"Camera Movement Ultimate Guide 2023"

Hey, what's up guys? Welcome to this video where I'm gonna go over some tools that we can use to create camera movements or videos. The first tool that I'm gonna look at is handheld. You can create great camera movements just by using your hands.
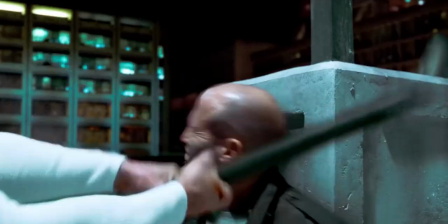(0:13)
It is called a handheld look and it's very common even in Hollywood movies, especially on fight scenes, to show the intensity of the fights.
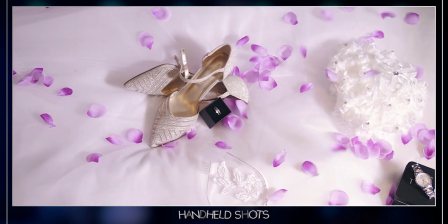(0:22)
If you are just starting up as a filmmaker, you can still create smooth camera movements just using your hands.
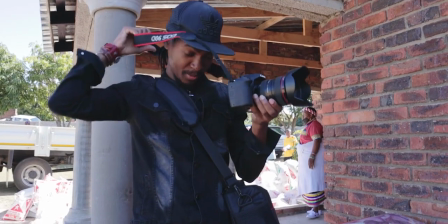(0:28)
One way is by working steadily with your camera in your hands or by putting the camera strap around your neck, tightening it and using it to absorb your movement.
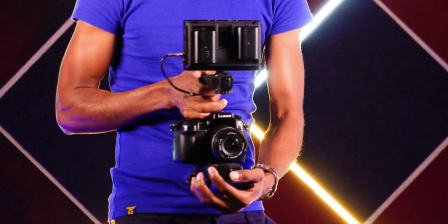(0:36)
If your camera is very small, it will mean that it will be very shaky so you can get a cheap rig for it so that you can have good
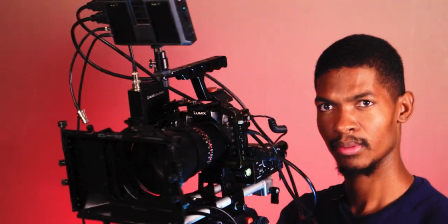(0:43)
grip or put it slightly on a bigger rig so that you can have smooth handheld shorts. Second tool that we're gonna look at is the tripod.
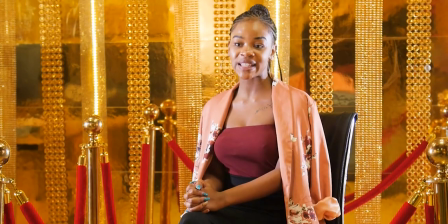(0:50)
Tripods are mainly used for static shots and I use them a lot especially when I'm doing talk shows or when I'm doing live streaming or just any other project that requires us to focus on the person talking like this video right now I'm using a tripod even on broadcasting studios they use tripods
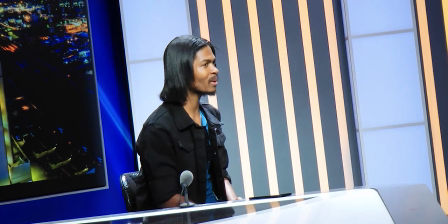(1:07)
a lot and yes that's me I was being interviewed on the national tv however you can still create camera movements with
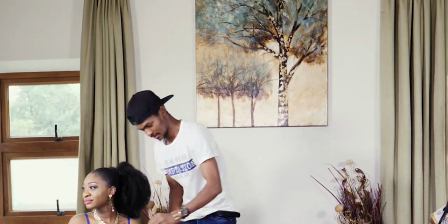(1:14)
the tripod by panning to the right or left or tilting up or down if your tripod has a good fluid head All right,
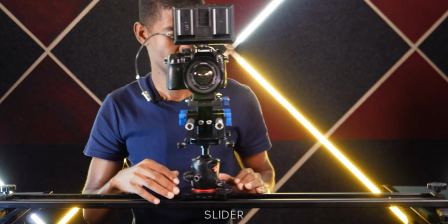(1:21)
number three, let's look at the slider. Sliders allow you to move the camera horizontally, left or right or forward and back.
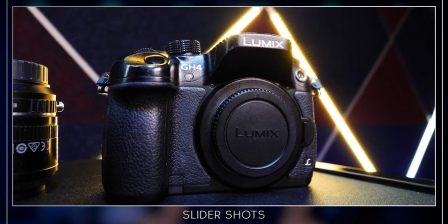(1:29)
It is very good for smooth controlled movements and I use sliders mostly for product videos or b-roll clips.
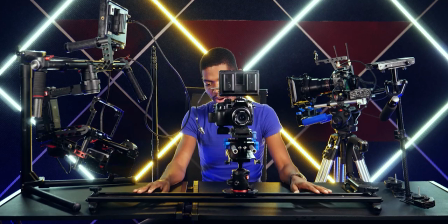(1:36)
Before I even bought some of the stabilizers that I have now, a slider was my first tool to introduce camera movements in my videos.
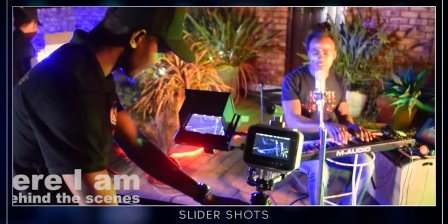(1:42)
I have done music videos on a slider, especially for really slow smooth shots.
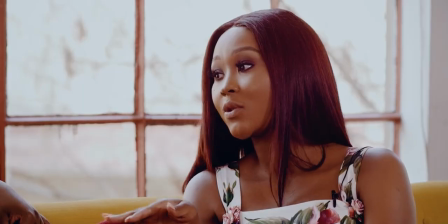(1:47)
Even when I'm shooting interviews, I will lock one or two cameras on the tripod for medium or close-up shots and use a
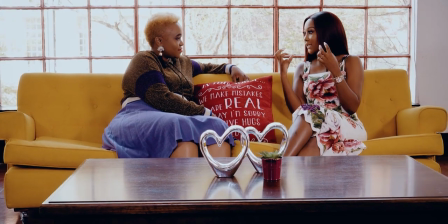(1:53)
third camera with a wide lens on the slider just so that I can add a bit of movement to the interview. There are many different types of sliders that you can get. The one I have been using is the cheapest mechanical slider that you can get around $40. Motorized sliders are even the best like the rhino sliders which Parker uses in his videos.
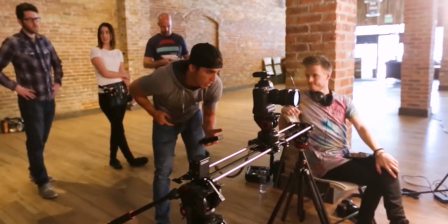(2:13)
You can control the movement electronically and you can repeat the same movement again and again.
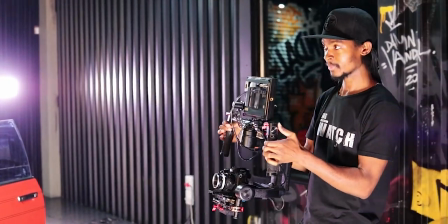(2:19)
Next, let's move on to gimbals and stabilizers. Gimbals and stabilizers are my favorite tools for creating movement in my videos. There are two versions of stabilizers.
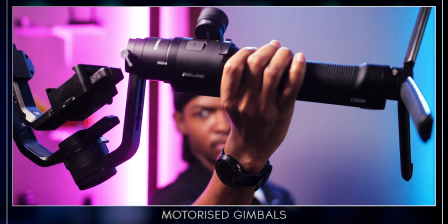(2:29)
We have motorized stabilizers like the Ronin M and Ronin S and many others which use electric motors to balance the camera.
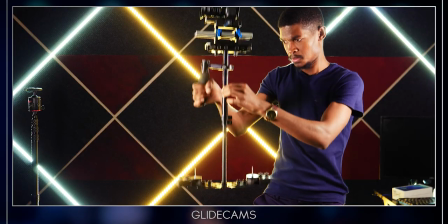(2:37)
Then number two, we have the glide cam and steady cams which use weights to balance the camera. Both the glidecam and the gimbal work on the same principle to absorb
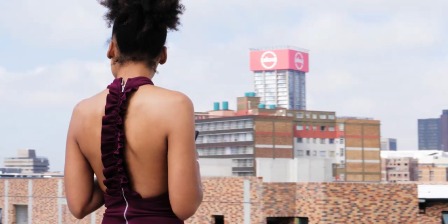(2:48)
the camera operator's movements and make the shots smooth and controlled. And just to add on top, both a glidecam and electronic gimbals are special in so many ways. I own both types and I use them according to the project I'm doing.
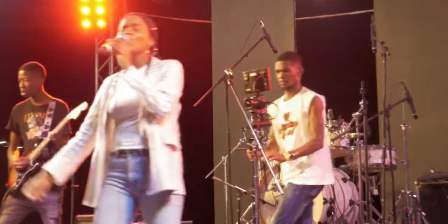(3:02)
If I'm doing run-and-gun type of shoots like events videos where there is so much movement, I normally use a glidecam because it's more like an extension of your natural arm.
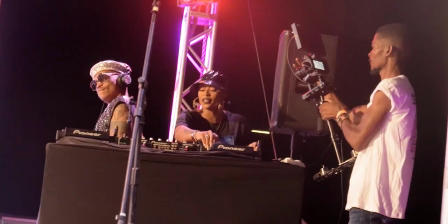(3:12)
You can make quick turns on the go. I also use it on music videos sometimes,
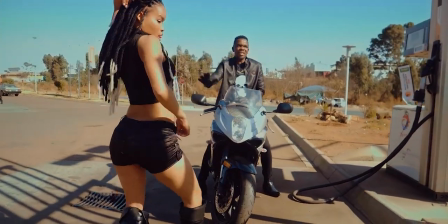(3:16)
especially on those music videos that have got sharp movements or fast movements in them, as well as on some wedding videos as well, I use a glidecam. However, it takes a lot of time to learn how to use a glidecam properly, and it is not as smooth as electronic gimbals can be,
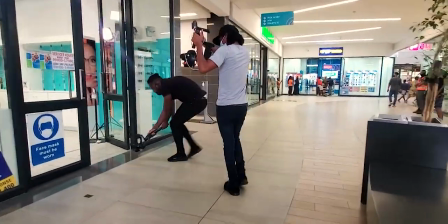(3:34)
like the Ronin M, Ronin S, and all these other electronic gimbals that are out there where the electric motors do all the stabilization for you.
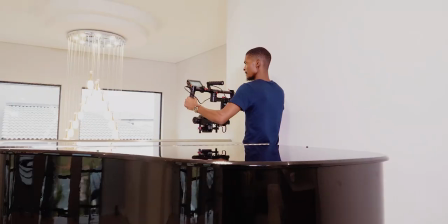(3:43)
I use electric gimbals on projects like when I'm doing real estate videos where I want the shots
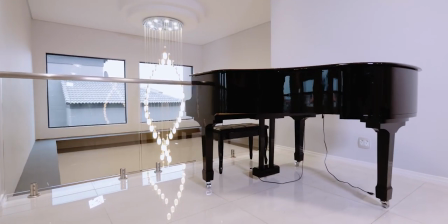(3:48)
to be very smooth and I use electric gimbals as well on music videos for the most part.
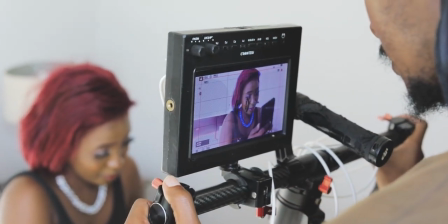(3:54)
About 60% of my videos I use electric gimbals because they are more smooth and easy to use.
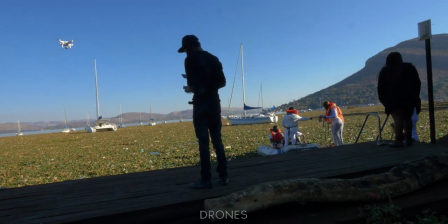(4:01)
And moving on to the drones, drones are among the best tools that can create movements in your videos, especially for aerial videography.